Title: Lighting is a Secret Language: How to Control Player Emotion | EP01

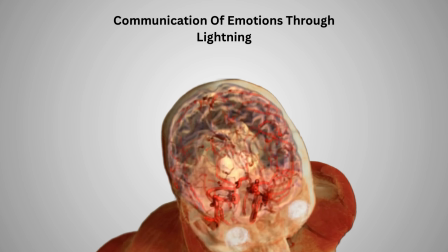4:10 Why does lighting change how we feel?
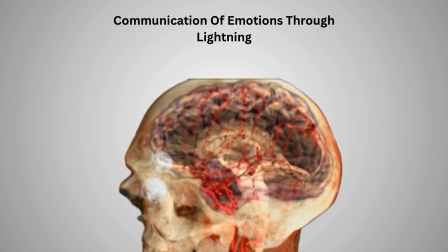4:13 It's simple, because human brain are trained through cognitive memory to recognize certain color patterns.
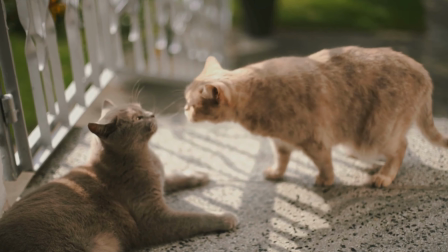4:20 We have watched movies and cartoons our whole lives.
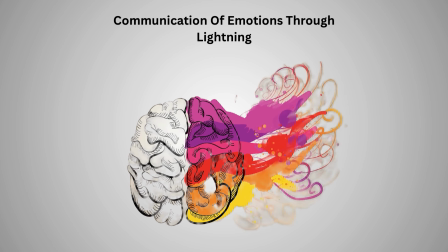4:24 So our brain instantly links certain light setup to specific feelings or emotions.
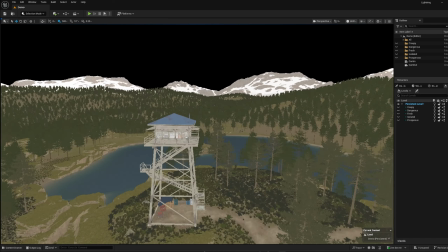4:30 To prove this, I have this unlit lookout scene. We are keeping the camera angle and all the assets exactly the same,
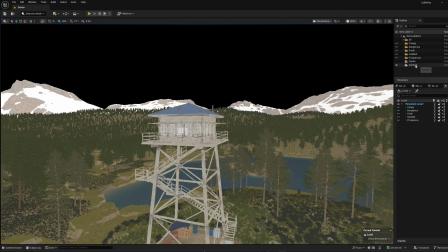4:38 and we will change only the light setup and see how our brain quickly recognize the theme, the emotion through different lighting setups.
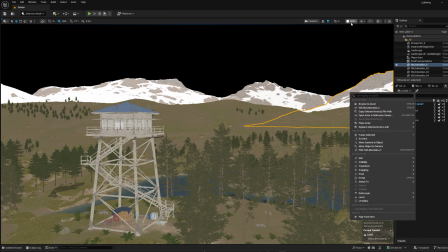4:48 Okay, so firstly we have our fresh preset.
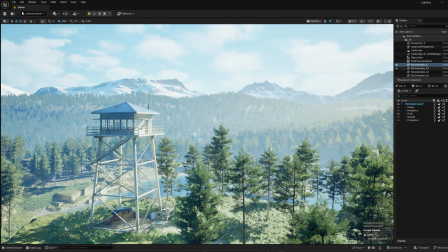4:52 To show you how this works, I have already created a few presets, so we can look at the result first. Later in further episodes, I will teach you how to create all the presets from the scratch. Okay, so the first thing you will notice here is the visibility is crystal clear.
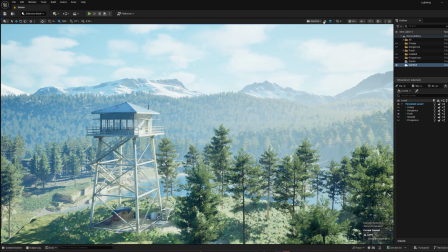5:11 You can see almost every detail from the trees to the mountains.
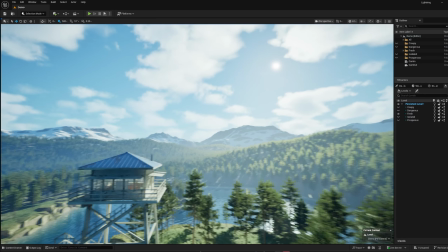5:16 Our light source, and the main light source is sun, the direction light is the main light source,
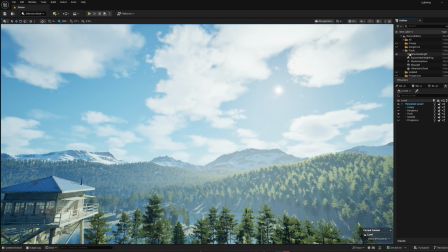5:21 is positioned slightly to the right, and the intensity of the light is at decent level.
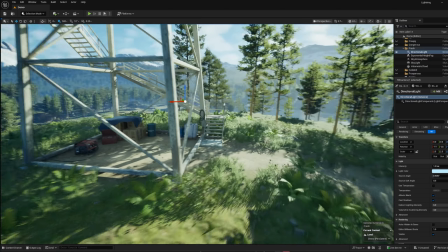5:28 It's not very bright, not dull, but it's still a sharp lightning intensity.
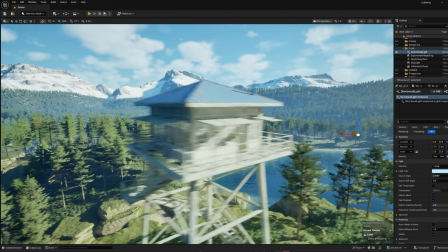5:36 I also added a bluish shade.
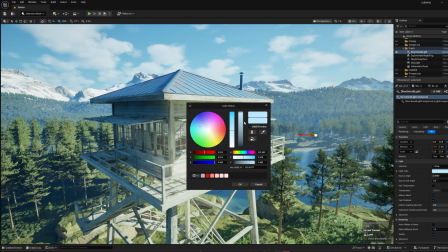5:39 If you can see in the lighting, in the direction light, you can see a slight bluish shade to give it a fresh look.
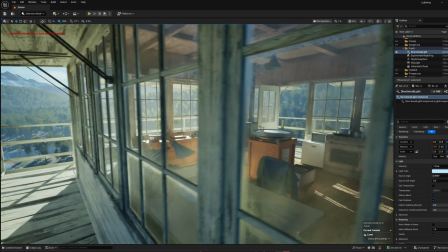5:48 Now, if we move the camera inside the lookout tower, notice that we don't have a big lamp in here.
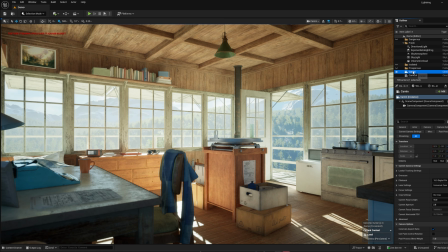5:56 We are mostly relying on indirect lighting. We don't have any light source inside the room.
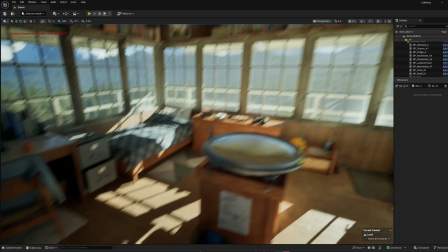6:03 We are completely using indirect lighting to lit up the room.
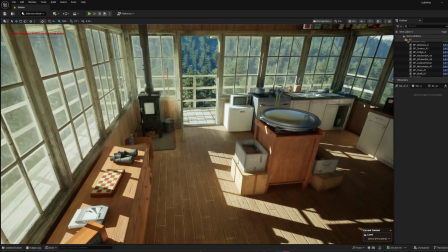6:09 You can see here every color is bright and more saturated.
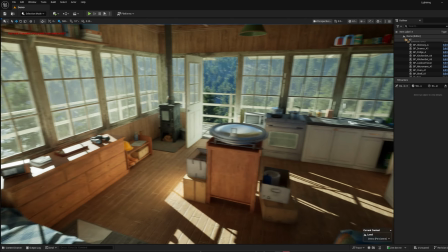6:15 We don't use dull tones in these kind of setups. Now our next preset is prosperous.
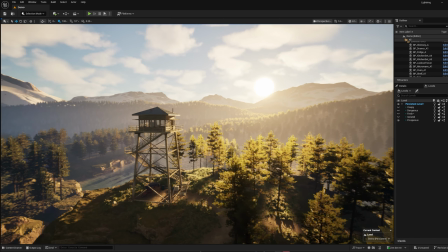6:24 In this kind of lighting setup, we use usually the large lightning source.
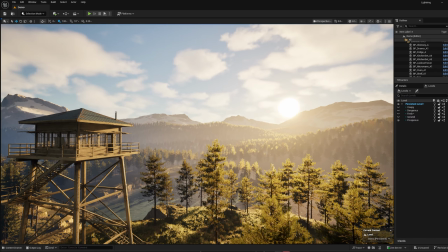6:29 The sun is very large, a little bit of camera bloom to create a beautiful dawn.
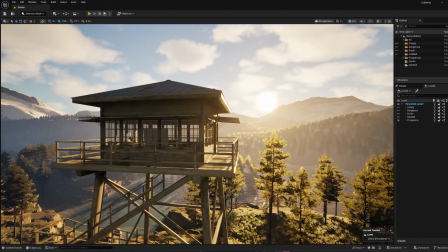6:34 In games or cinematics, this indicates that we have succeeded, but there is a still a long road ahead.
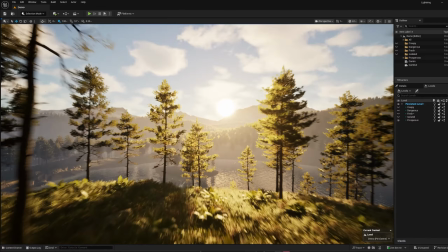6:43 That we have done a great job, but we have to do more task, more work in the near future.
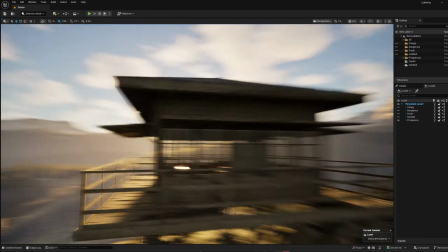6:51 A very great example of this setup is the opening scene of Last of Us Part 2.
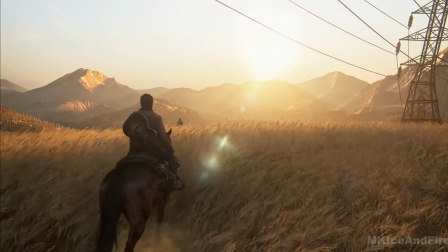6:57 In the Part 1, we have saved Ellie, but now for the Part 2,
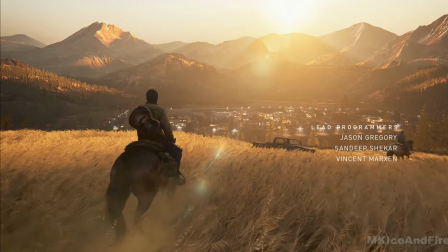7:04 we have much left to face, or the Pixar up.
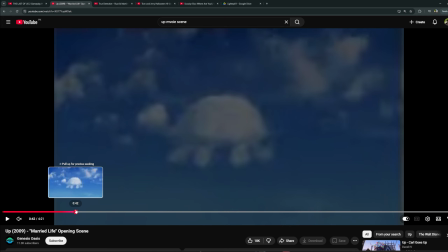7:09 You can see when the main character, our older man,
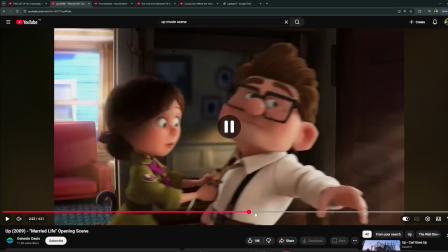7:13 gets to know that his wife is gonna die and she's getting older.
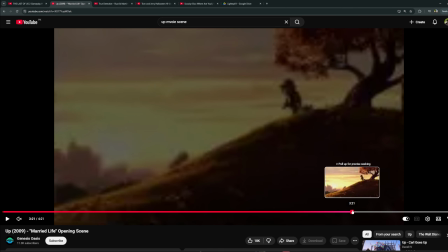7:18 Now you can compare both the scenes. The one when they have a great life, they both are young.
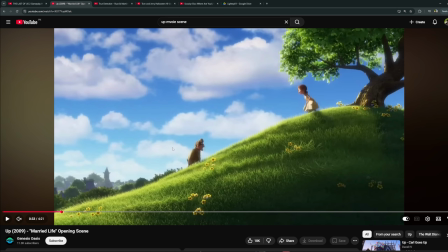7:25 Even look, he's tired, but still, you can see from the lighting setup, it's a fresh kind of presets, the bright colors, soft shadows.
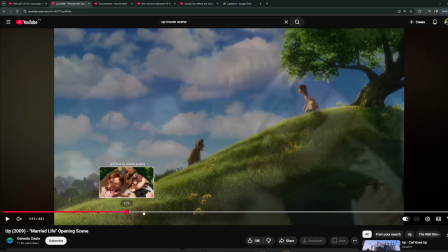7:35 But if we move to the
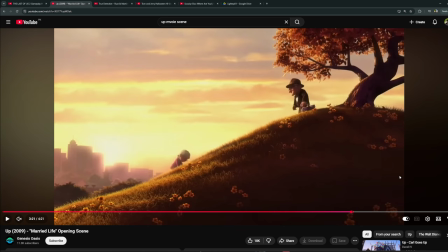7:38 time when they both get old and he knows that his wife is gonna die soon,
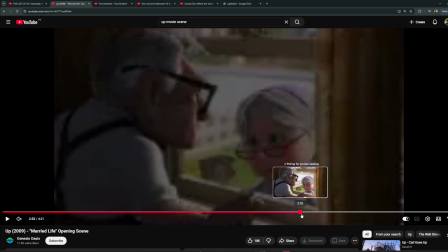7:45 they spend a great time together, they spend a good time together, but in the near future he knows that she's gonna die.
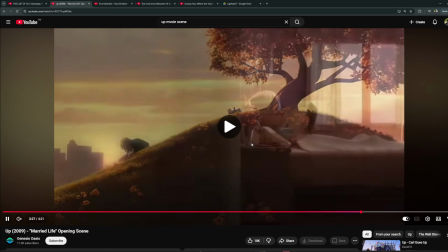7:53 So they set up lighting in a way that we already know that
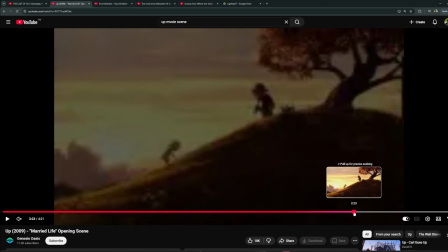7:58 the mood shifting from fresh to a dull kind of scene,
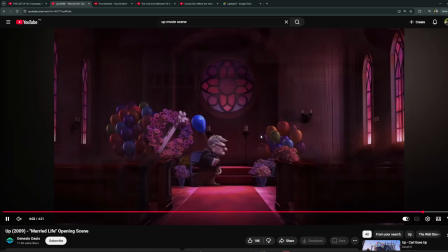8:02 that the coming future is is very tiring.
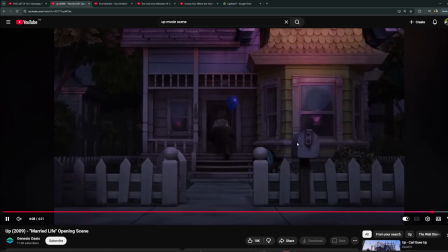8:07 It doesn't mean the future is you know sad ending or the future is sad.
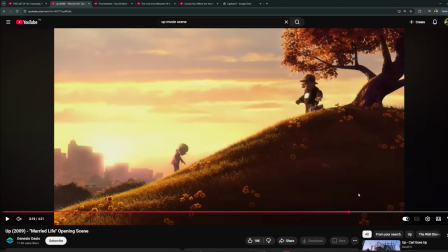8:13 It doesn't mean that. It means that we have a lot of things to face in the future.